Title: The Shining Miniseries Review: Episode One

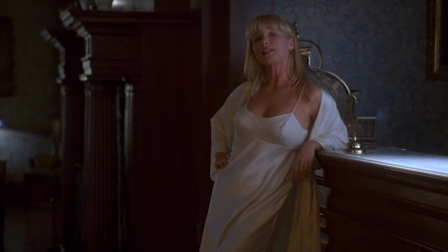[12:19]
Although, in a way, I kind of like this version as a guilty pleasure. Some of the choices are so baffling to me that it becomes entertaining.
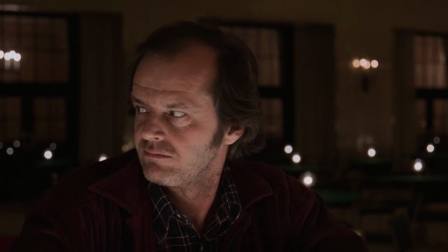[12:30]
Throughout this review, I'll be going back and forth between the 1980 film and the 1997 miniseries because, oh boy, did they drop the ball in some of these sequences.
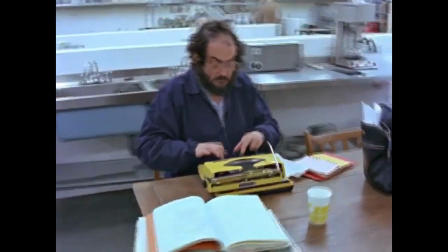[12:38]
And the only way to really highlight this is by showing how the changes Kubrick made to the story and structure of the novel when
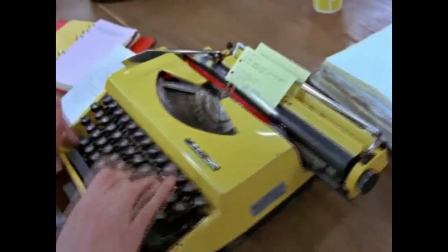[12:44]
adapting made it the cinematic horror classic it is today. which still holds up over 40 years later.
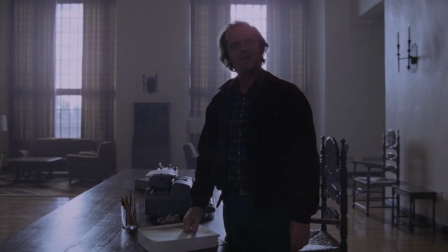[12:50] What do you want to talk about?
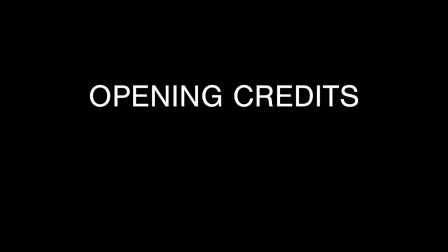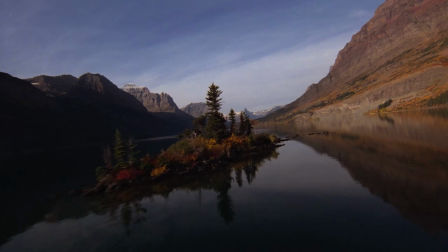[13:01]
The 80s film opens with the iconic sweeping helicopter shots over a canyon, following a lone car traveling through the landscape.
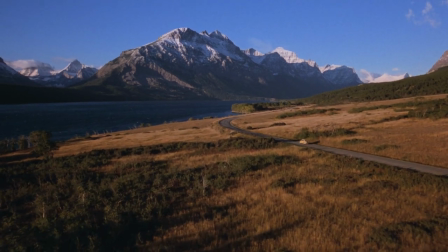[13:09]
A dark, foreboding score instantly immerses us, giving us not-so-subtle hints that something nefarious awaits in these mountains.
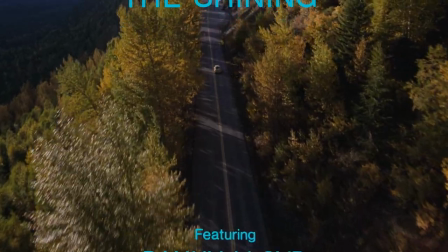[13:16]
Icy blue credits crawl up the screen as the score becomes more unhinged, plucking strings and echoing shrieks, until the Overlook Hotel is revealed.
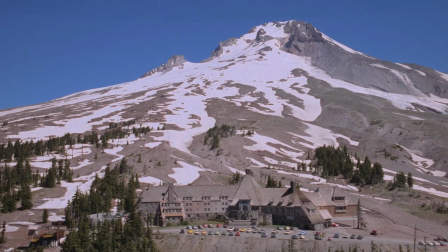[13:24]
It's a massive size dwarfed by the mountain glooming above.
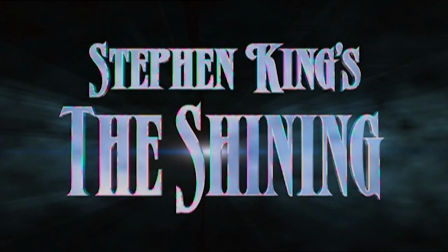[13:28]
The 97 miniseries opens to credits over black against a mystical, enchanting orchestral score that is played so repeatedly throughout the series to the points of irritation. And remember, this is his response to the 80s film. King plasters his name all over the credits, letting you know this is his vision, through and through.
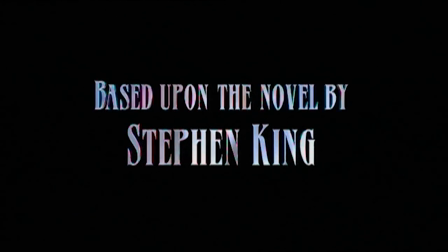[13:45]
Stephen King's The Shining, executive producer based on the novel by, teleplay by, Stephen King.
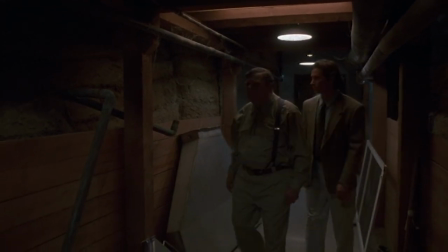[13:51]
We are immediately introduced to Jack Torrance and Bill Watson as they make their way to the boiler room, with the most obvious and silly plot device ever.
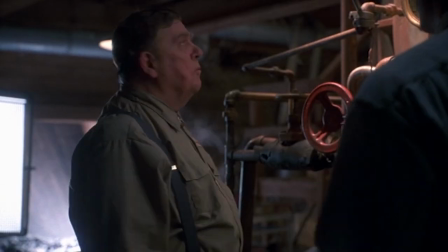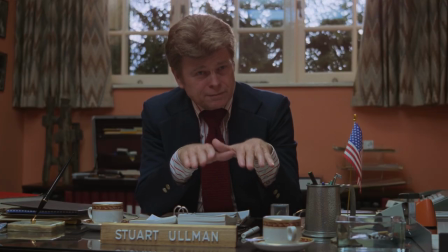[14:04]
I understand the 80s film also had foreshadowing, but at least it wasn't so incredibly on the nose and obvious about it.
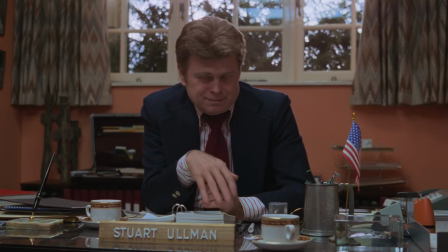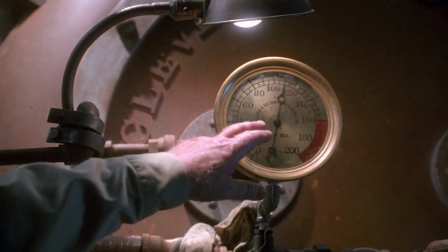[14:16]
Okay, maybe it was a little on the nose, but like, please, tell me, how do you think this boiler is going to factor into the end of the film?
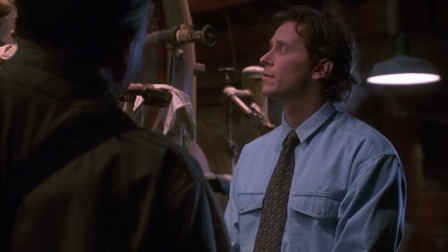[14:22]
Not to mention that Kubrick took out this whole plot point from his. Anyways, we're told that Jack needs to come down and relieve the pressure of the boiler.
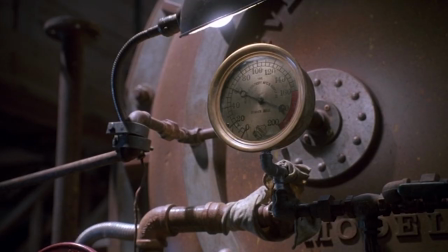[14:29]
By hand. Every day, since the safety valve doesn't work, or the entire hotel will fucking explode.
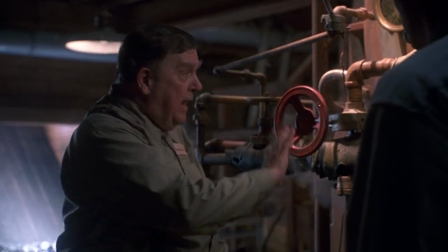[14:35] Do I remember? No safety valve, so don't forget. It wouldn't do to forget something like that, now would it?
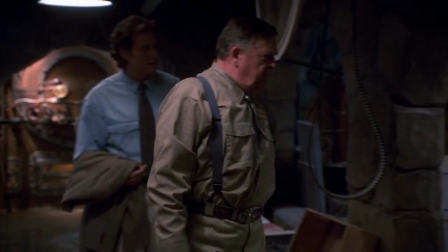[14:40]
Watson and Jack walk over the storage room, talking about rats and city council, while Watson keeps making remarks on how much of a Dick Ullman is?
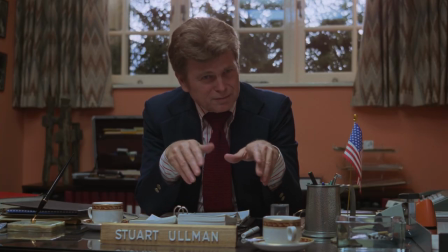[14:48]
That warm, charismatic character that runs the Overlook from the 80s movie?
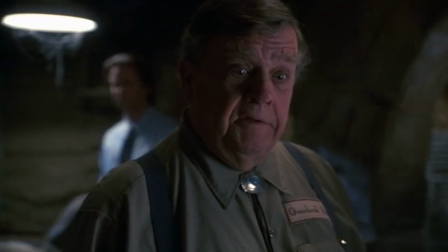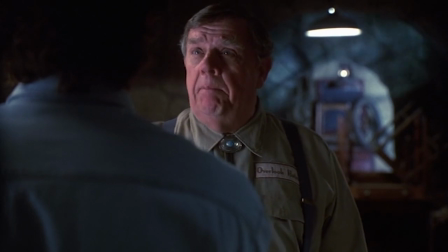[14:59]
I actually like the angle this version of The Shining does where it's a poorly kept secret the hotel is riddled with scandals and controversies.
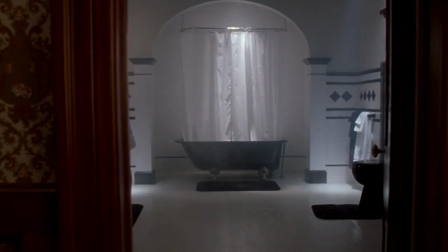[15:06]
They talk about it a lot throughout the series actually. I wonder how they... oh of course a fucking flashback.
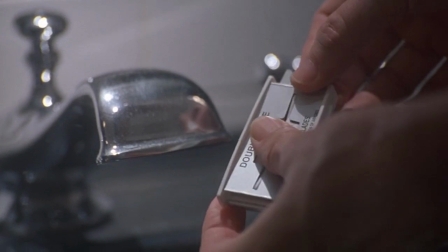[15:14]
I understand he does this a lot within his novels but the number of times they use flashbacks in this series is fucking nauseating oh
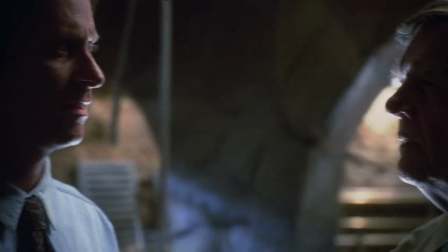[15:27]
god damn it
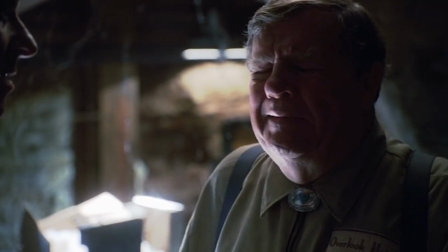[15:30]
slither it man what a mess why cut back and forth if you're just gonna say the same
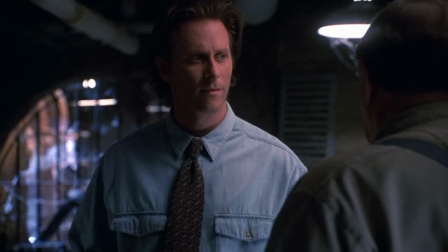[15:37]
information anyways either commit to the bit or don't do it at all jesus christ watson goes on to tell
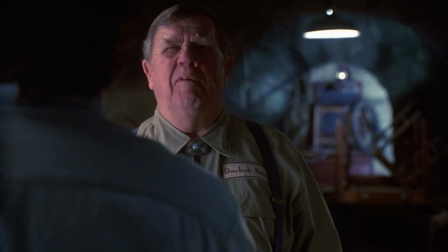[15:42]
jack about the last caretaker grady who killed himself too except this time shotgun
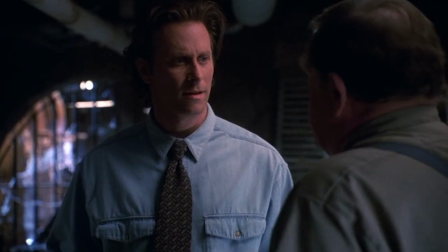[15:47]
both barrel roll four three with his toe bam bam i'll go to life
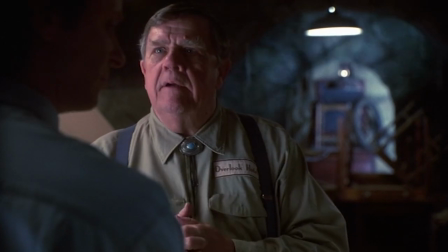[15:53]
yeah i'll go through lights cabin fever i guess remember how chilling the account of grady
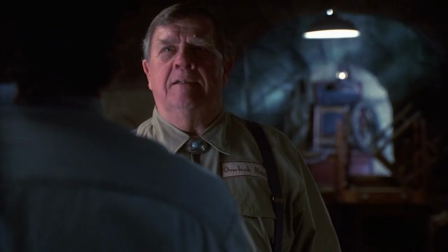[15:59]
killing himself was in the 80s film why would you play something like that in such a goofy tone like this let's take a look
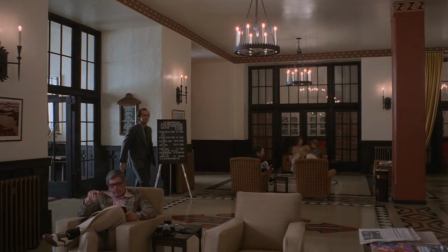[16:05]
at how this sequence was executed in the 80s film we're introduced to jack as he enters the hotel for the first time meeting with stewart ullman the hotel
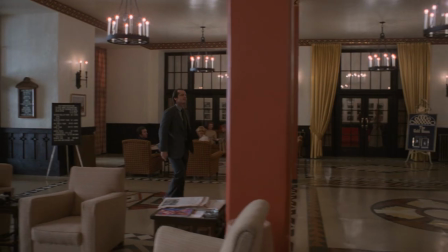[16:12]
overseer in one unbroken shout already putting us on edge we catch some glimpses of what to come like the gold room and the butler and
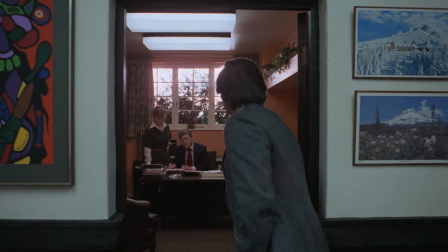[16:20]
the picture frame of the hotel covered in snow even this early on we can see kubrick's expert use of framing and blocking each frame is
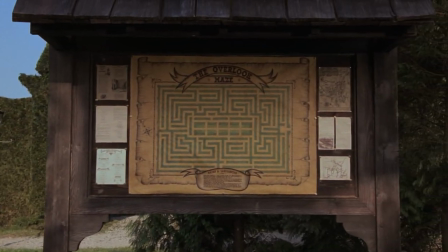[16:27]
mesmerizing to look at and study similar to something outside of the hotel jumping ahead a little bit we learn that jack is formerly a school teacher now turned
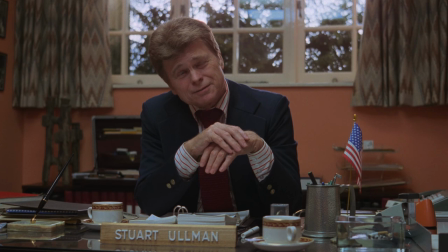[16:35]
writer and that teaching was more or less a way to make ends meet jack comes highly recommended with a warm and approving comment from olman he goes on to inform jack about when the hotel closes down for the season why they closed despite the beautiful scenery and the original intentions of when it
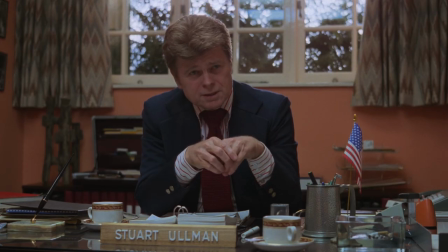[16:49]
was built oh it sure would be the problem is the enormous cost he continues on to say that when the hotel was built in 1907 there was very little interest in winter sports and the site was chosen for its seclusion and scenic beauty ullman then gives jack the details of what the job
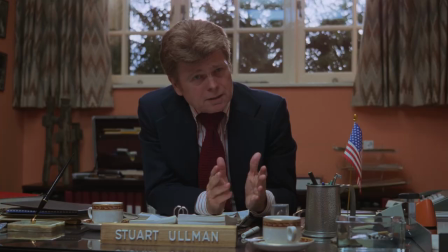[17:06]
entails running the boiler that doesn't have a defective safety valve and repairing damage as it occurs so the elements can't get a foothold while not a very physically demanding job olman warns of the tremendous sense of isolation well that
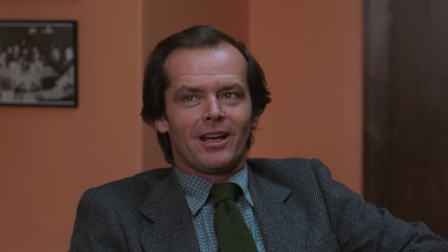[17:19]
just happens to be exactly what i'm looking for when olman follows up asking
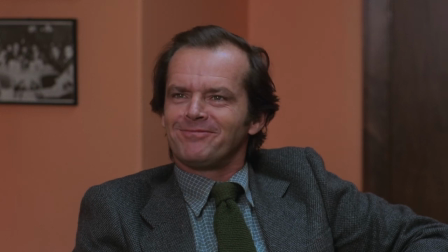[17:24]
how his wife and son will take it jack has the utmost confidence they'll love it blatantly lying to either himself or olman just whoever believes at first before
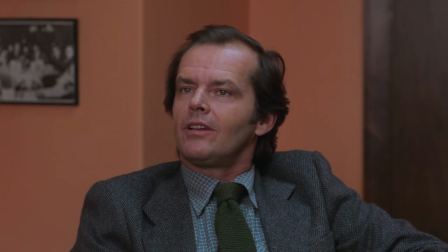[17:31]
olman lets jack go some of the most chilling and disturbing pieces of dialogue rings through this scene i don't suppose they uh told you anything
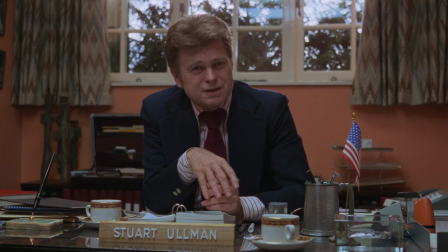[17:39] in Denver about the tragedy we had up here during the winter of 1970? I don't believe they did.
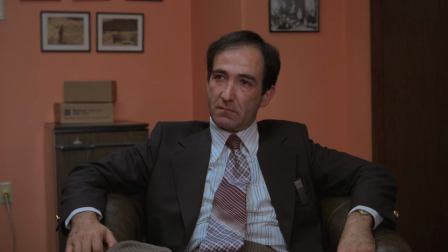[17:46]
You can feel the stiffness in this room just by this glance.
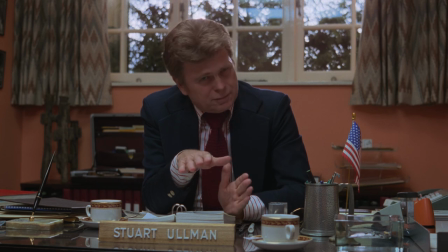[17:50]
Ullman goes on to tell Jack about Charles Grady, a man his predecessor hired as a winter caretaker, who came here with his wife and two daughters.
He seemed like a completely normal individual, but at some point during the He must have suffered some kind of a complete mental breakdown. He ran amok and, uh...
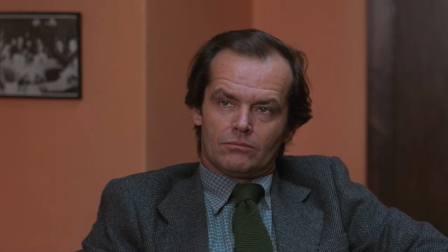[18:13] He killed his family with an axe. Stacked them neatly in one of the rooms of the West Wing, and then he, uh... He put both barrels of a shotgun in his mouth.
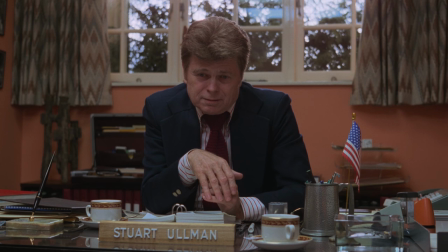[18:28] Police, uh... They thought that it was what the old-timers used to call cabin fever.
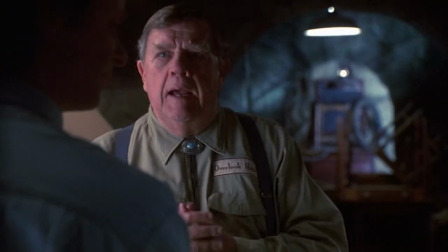[18:34] Shotgun. Both barrels of a... Cabin fever, I guess.
I mean, seriously, what the fuck were you thinking?
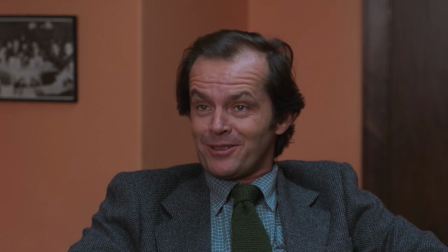[18:40]
Anyways, Jack reassures Ullman, saying that he can rest assured that it won't happen with him.
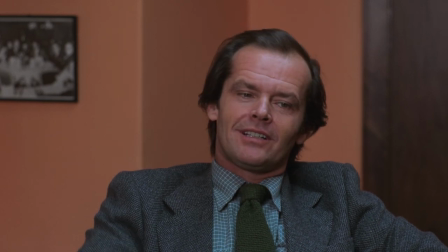[18:45]
And as far as his wife is concerned, she'll be absolutely fascinated when he tells her, as she is a confirmed ghost story and horror film addict. I like to view this line as a sort of self-aware jab at the audience, or possibly even Stephen King himself, adding to the multiple fuck-yous to King found within the film.
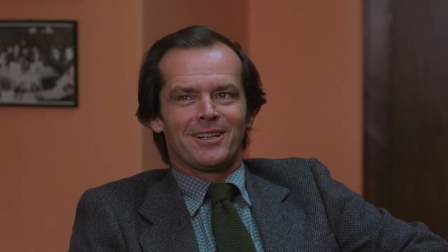[19:01]
Despite being a relatively straightforward and simple scene, Kubrick's direction really makes this scene shine.
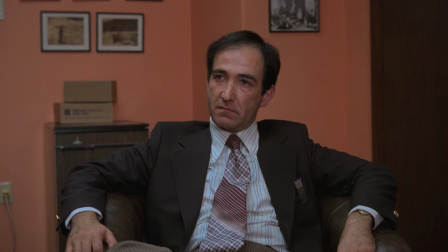[19:07]
Its blunt and grounded nature forces the viewer to recognize the real potential threats of isolation,
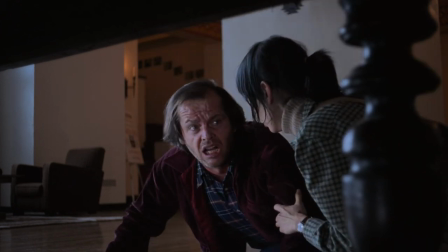[19:13]
slipping into the darkest rabbit holes of the human psyche and the deterioration of sanity, rather than the slapstick retelling of previous caretakers killing themselves.
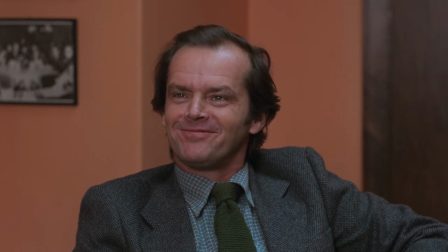[19:22]
It also introduces a sort of self-fulfilling prophecy, where the very idea of slaughtering his family has entered Jack's mind as a potential outcome.
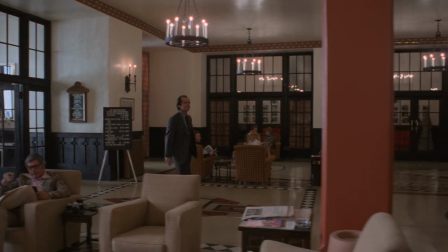[19:30]
King claims the second Jack walks through the front doors, you already know Jack is nuts. and that there's nowhere to go from there.